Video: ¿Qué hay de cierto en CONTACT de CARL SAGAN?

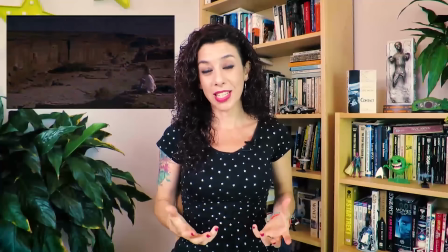[4:09]
Carl Sagan no pudo hacer un cameo por problemas de salud, pero sin duda estuvo implicado en el proyecto.
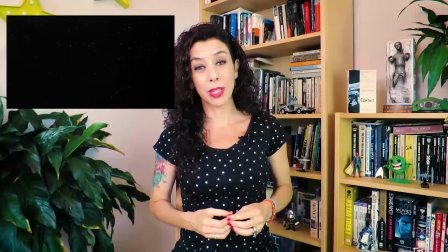[4:15]
Desgraciadamente, Carl murió durante el rodaje de la película y por lo tanto no pudo verla terminada. La película está muy merecidamente dedicada a él con este For Carl.
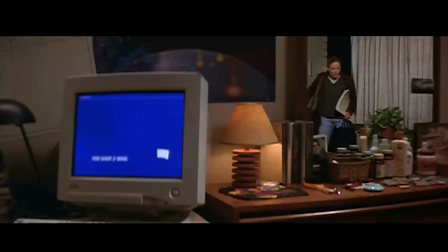[4:23]
Zemeckis no se resistió a que Carl Sagan apareciera al menos mínimamente en la película. Fijaos en la esquina inferior izquierda del espejo de él y en su habitación.
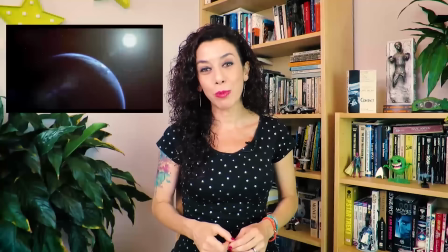[4:32]
Y hablemos de los efectos visuales de Contact.
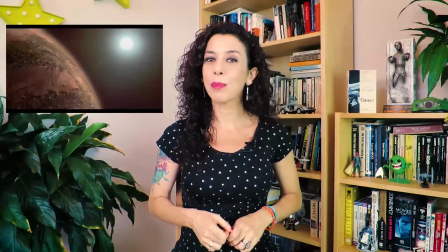[4:34]
Sin dar un respiro, la película empieza con uno de los planos de VFX más impresionantes de la historia del cine. especialmente hasta el momento.
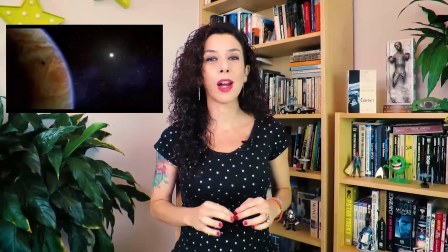[4:41]
Es una escena de tres minutos de duración que fue el plano de efectos visuales más largo en la historia del cine hasta el momento, en la que la cámara se aleja primero de la Tierra,
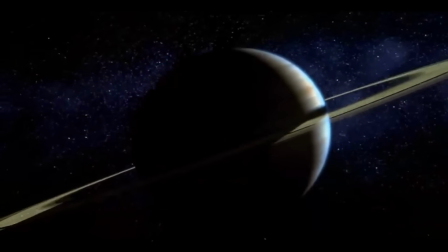[4:50]
luego del sistema solar, de la nube de Oort, de la galaxia, del cúmulo globular...
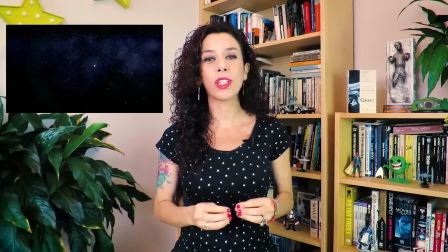[4:55]
Y por impresionante que sea visualmente este plano hay que prestar mucha atención a los efectos sonoros, en cómo según nos vamos alejando de la Tierra,
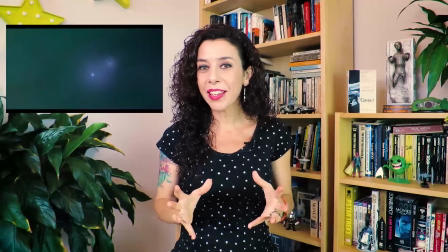[5:02]
los sonidos que oímos son cada vez más antiguos hasta que atravesamos el límite de la burbuja de radioemisiones humanas y entonces obtenemos un silencio absoluto. La película tiene nada menos que 350 planos de efectos visuales en total. Hoy en día estamos acostumbrados a eso y a más, pero entonces eran muchísimos.
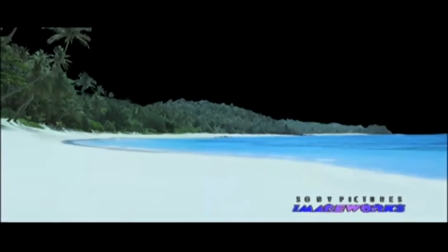[5:19]
Una de las más notables de estas escenas es la de la playa en la que los extraterrestres reciben a Ellie.
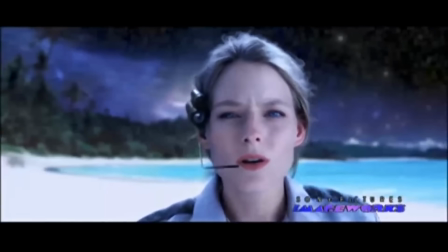[5:25]
Fue la primera vez que la actriz Jodie Foster tuvo que enfrentarse a un ciclorama croma y decía que le resultaba dificilísimo concentrarse y que hasta se mareaba.
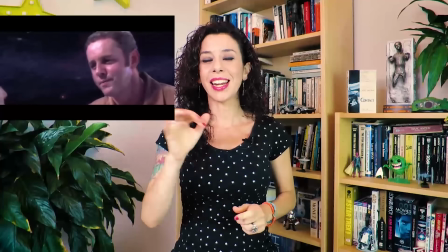[5:34]
Los artistas de efectos visuales, para poder dar irrealismo a esta escena, puesto que no es una escena real,
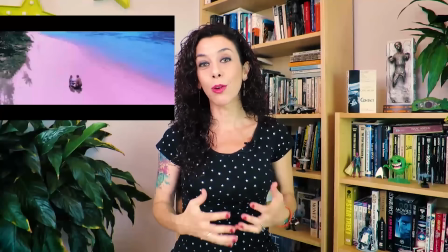[5:40]
sino una escena recreada por los extraterrestres para recibir a Ellie en un entorno cómodo, incluyeron elementos como que las olas del mar,
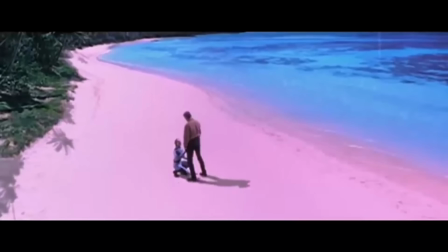[5:48]
si os fijáis, van hacia atrás, o las sombras de las palmeras, que están aceleradas.
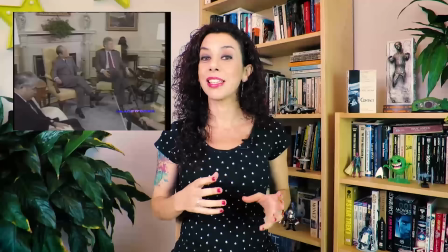[5:52]
En el guión se iba a contar con el actor Sidney Poitier para hacer del presidente de los Estados Unidos, pero este en el último momento tuvo que rechazar el papel.
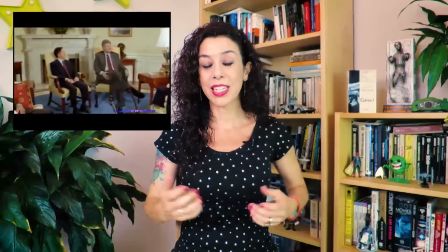[5:59]
Así que Zemeckis se quedó sin presidente, Casualmente, mientras le daba vueltas a cómo sustituir al actor de presidente,
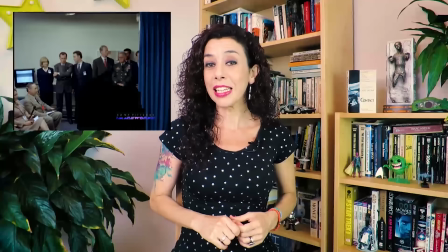[6:05]
resultó que el presidente Clinton, el de verdad,
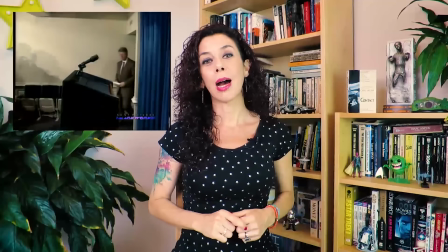[6:08]
salió en la televisión dando un discurso en una rueda de prensa hablando sobre un nuevo descubrimiento que se había hecho en un fósil que se creía que
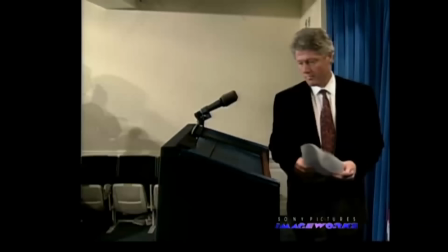[6:15]
podía contener microorganismos extraterrestres.
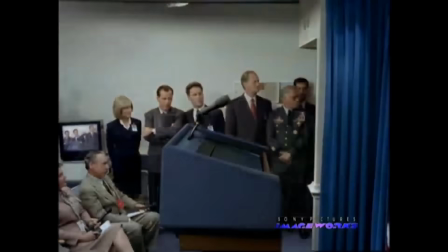[6:18]
Zemeckis dice que se le incendió la bombilla, porque parecía que el discurso del presidente había sido escrito exproceso para la película que él estaba haciendo.
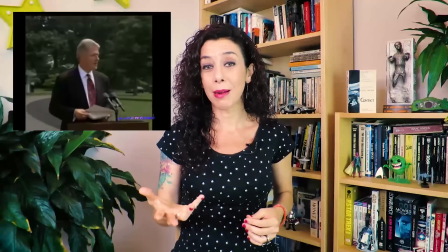[6:26]
Utilizaron parte de las mismas palabras que pronunció el verdadero presidente, solo que en vez de estar hablando de un fósil, estaría hablando de las emisiones recibidas por los extraterrestres.
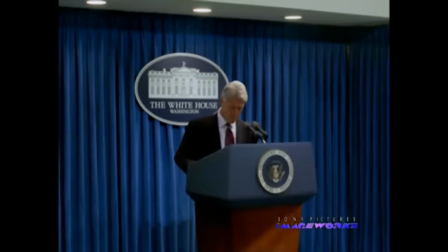[6:35]
Fijaos en cómo modificaron las imágenes reales del verdadero presidente dando esa rueda de prensa para poderlas combinar con el metraje de los actores en el set de rodaje.
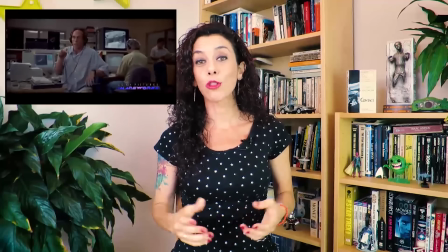[6:44]
Modificaron incluso el color de su traje y su corbata. Para las famosas escenas de Hitler que nos devuelven los extraterrestres, también hubo que hacer unos pequeños trucos digitales.
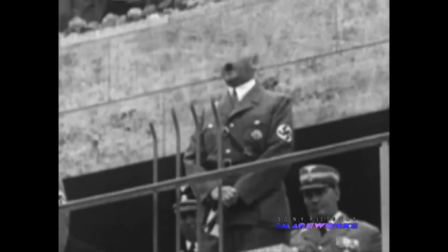[6:52]
Se usaron las imágenes reales del discurso de Hitler de apertura de los Juegos Olímpicos de Berlín.
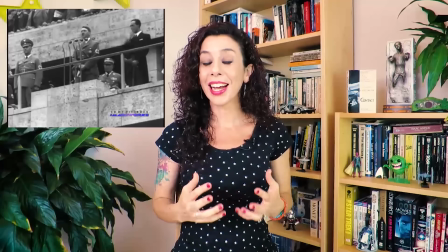[6:57]
Pero en el metraje original, los micrófonos cubrían la cara de Hitler, lo que le quitaba bastante carga emocional al momento.
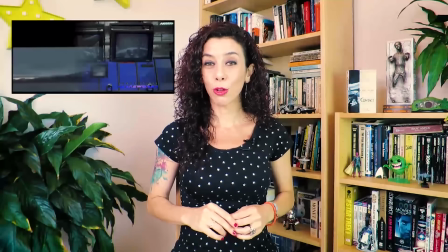[7:03]
Así que los modificaron de esta manera para poder mostrar su cara. El set de la sala de control durante el lanzamiento del vehículo de Ellie es un set real en el que los
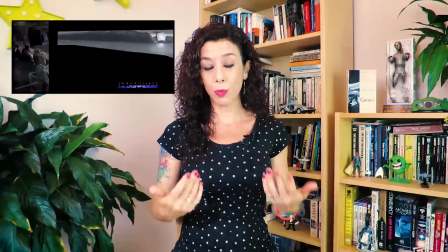[7:10]
exteriores están cubiertos de azul croma para después poder sustituirlos por los exteriores digitales.
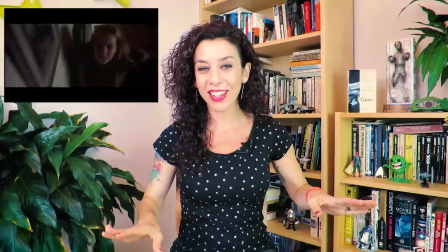[7:15]
Y he dejado para el final uno de mis planos favoritos de toda la historia del cine. Es el plano en el que la cámara sube las escaleras con Ellie,
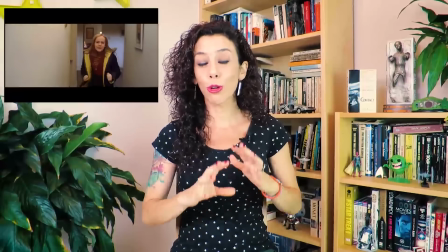[7:22]
recorre el pasillo, entra en el cuarto de baño y descubrimos con sorpresa que todo forma parte del reflejo de un espejo.
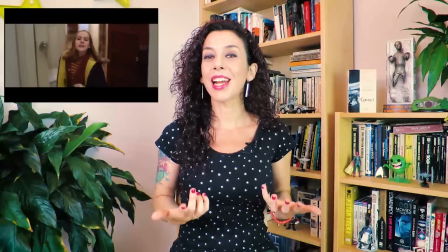[7:29]
Son este tipo de cosas que le encantaba hacer a CMX. Pues bien, se realizó así. Es la composición de tres plates diferentes.
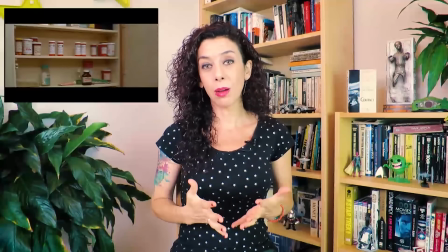[7:36]
Por un lado tenemos el metraje de la cámara que efectivamente sube con Ellie las escaleras y
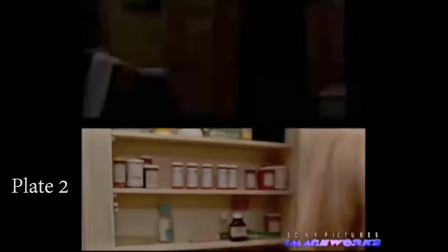[7:41]
recorre el pasillo justo hasta que Ellie lanza la mano para poder abrir el cabinete del cuarto de baño.
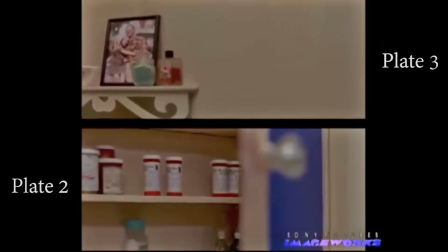[7:46]
Ese cabinete está cubierto por una superficie azul croma. Ahí es donde se inserta un segundo plate de Ellie lanzando la mano para abrir la puerta del cabinete.
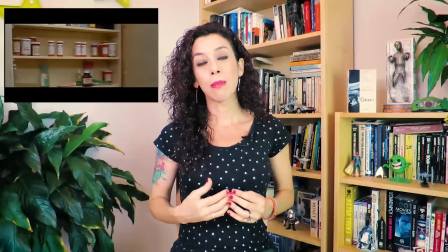[7:55]
Y el tercer play llega cuando la puerta del cabinete se cierra y vemos en el reflejo una foto enmarcada de Ellie con su padre,
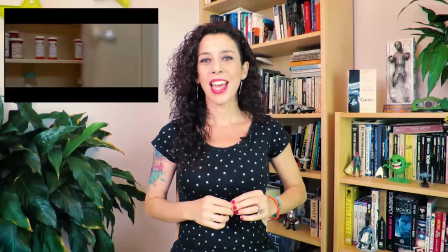[8:01]
que habla visualmente de la tragedia que está sucediendo en ese momento en la vida de Ellie. Es una solución compleja y elegante para resolver un plano aparentemente sencillo pero tremendamente ambicioso que dice todo lo que tiene que decir con muchísimo arte.